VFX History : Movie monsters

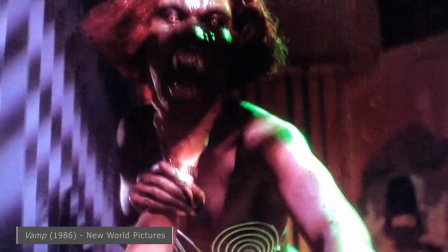Terrible movie, but a lovely practical effect.
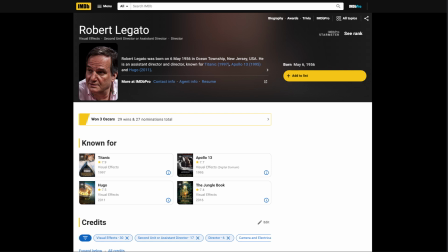If any VFX artist can wrangle both practical and visual effects, it is the legendary Robert Legato.
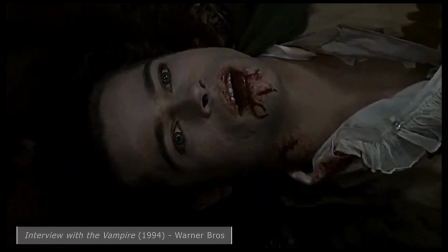Here's Louis' transformation in 1994's Interview with a Vampire. I think, there's that word again, what we see here is a practical lighting effect to change his eyes,
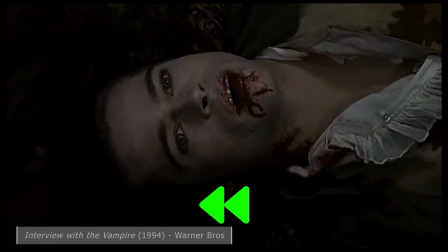while teeth were digitally hidden before being revealed.
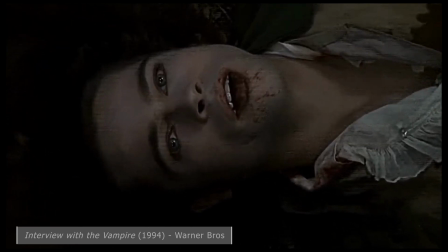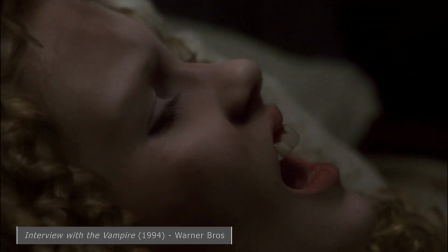Similarly, Claudia's transformation looks to me like a morph, digitally expanding her hair into place.
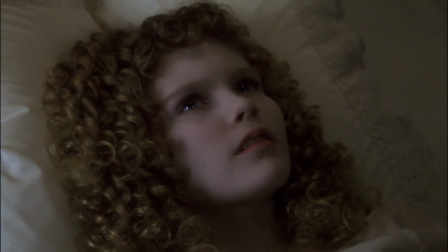Sorry, morph. Have I not covered that term? History's a little vague on who actually came up with the term morphing.
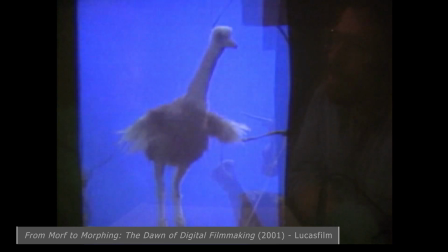Dennis Muren may have used that phrase when we were discussing what the program had to do. The term morphing may have been coined by Doug Smythe, and we spell it M-O-R-F. Do we want to call it with an F because that's how it's spelled, or do we want to call it with a PH so we don't look like we can't spell?
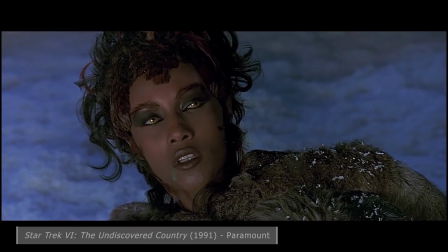But everybody since has been spelling it M-O-R-P-H.
Morphing, spelled with an F at least according to Dennis Muren, is an entirely digital transformation.
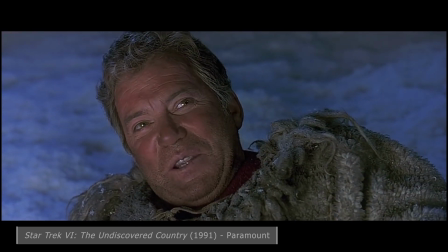But it is back to that same appeal of the colour filters trick. The entire thing happens in front of your eyes.
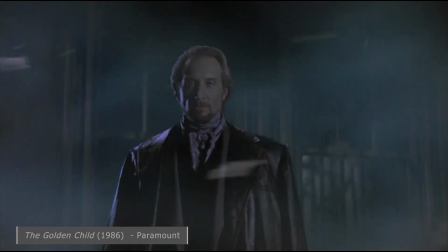Technically, The Golden Child in 1986 should be credited with the first morph on screen.
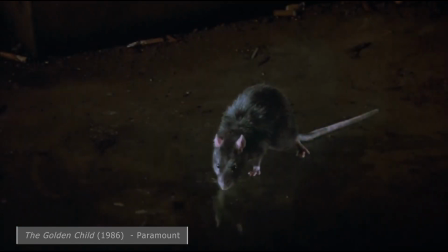But, well, let's talk about Willow instead.
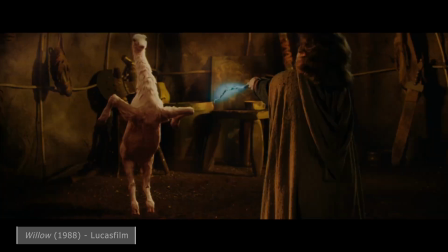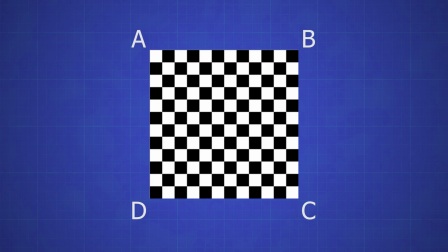While in pre-production for the movie Willow, John Knowles suggested it would be possible to digitally distort an image into the shape of another.
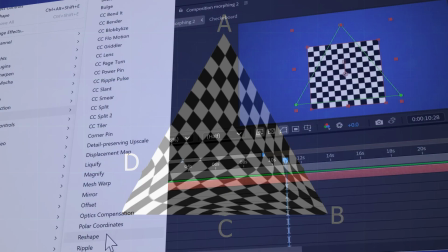That is underselling the technique quite a bit. There was no reshape plugin for Adobe After Effects.
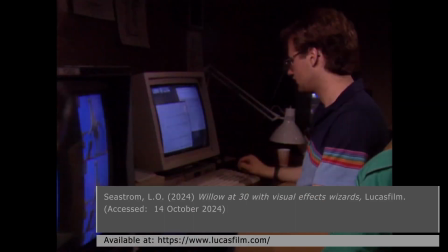Actually, there was no After Effects. ILM's Doug Smythe had to develop the software to achieve the shot.
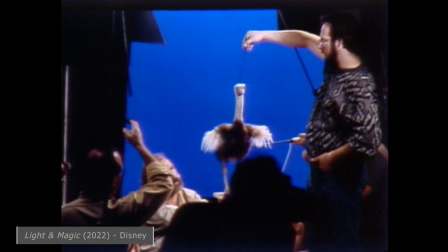In the documentary Light and Magic, there are behind-the-scenes photos of the process.
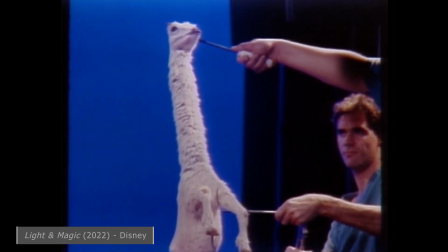The practical effects team not only built puppets of each animal, they also built intermediate stages.
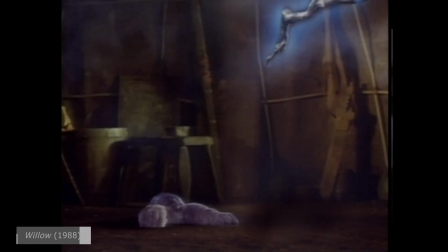This helps visually explain to the audience what we're seeing. And the tortoise with tiger paws is kinda cute, or maybe horrific.
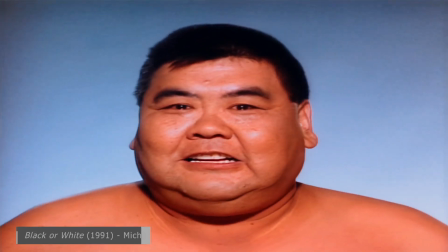You don't need an intermediate when transforming human to human though.
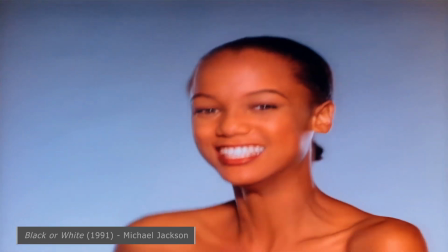The video for Michael Jackson's Black or White transformed one performer into another, and then another repeatedly.
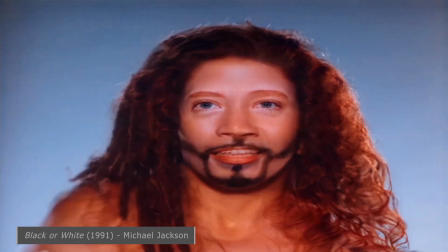Although, notice how the performances are choreographed.
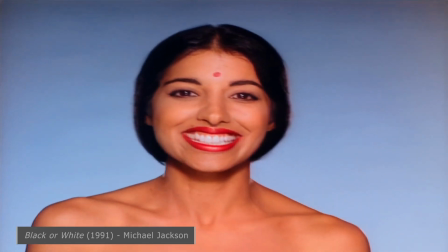I think this helps sell the effect as the shoulders and heads are in the same positions. It's an evolution of the Spencer Tracy shot,
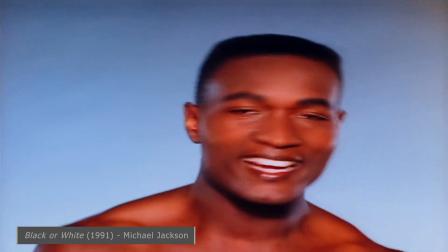using the performance to mask the change.
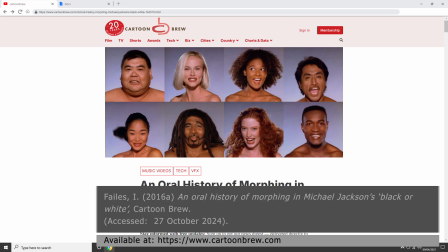According to the article An Oral History of Morphing in Michael Jackson's Black or White by Ian Fales,
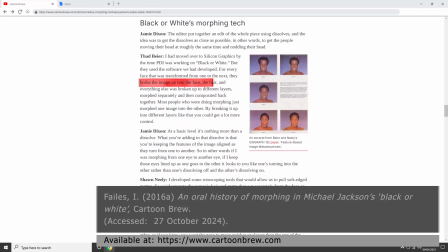the VFX artists developed the technique of using layers to morph different parts of the image at different times. This gave them the control to animate a change in hairstyles, so that the eyes and nose didn't change nearly as much.
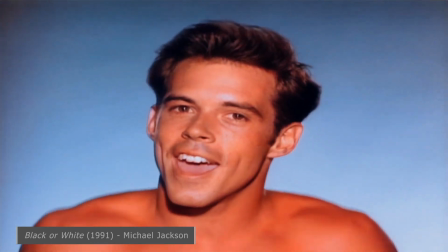And you can see some of the transformations are quite ambitious.
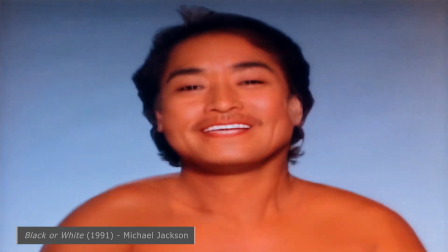I do wonder if the original intention was to transform on the head turn, which feels like it would have been more subtle.
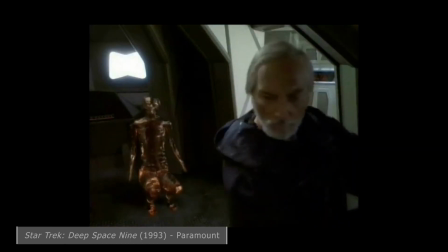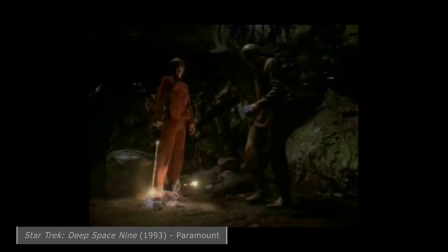Morphing became a staple of the 1990s. Being done in the computer meant that transformations could be relatively simple to achieve.
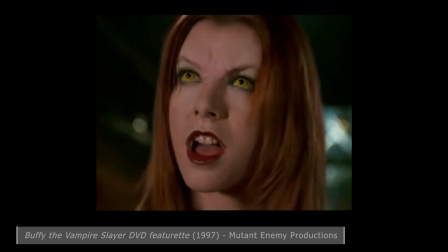The TV series Buffy the Vampire Slayer regularly transformed actors into the same actor with prosthetic makeup on.
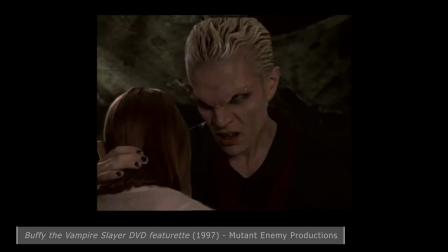That must not have been without its challenges though.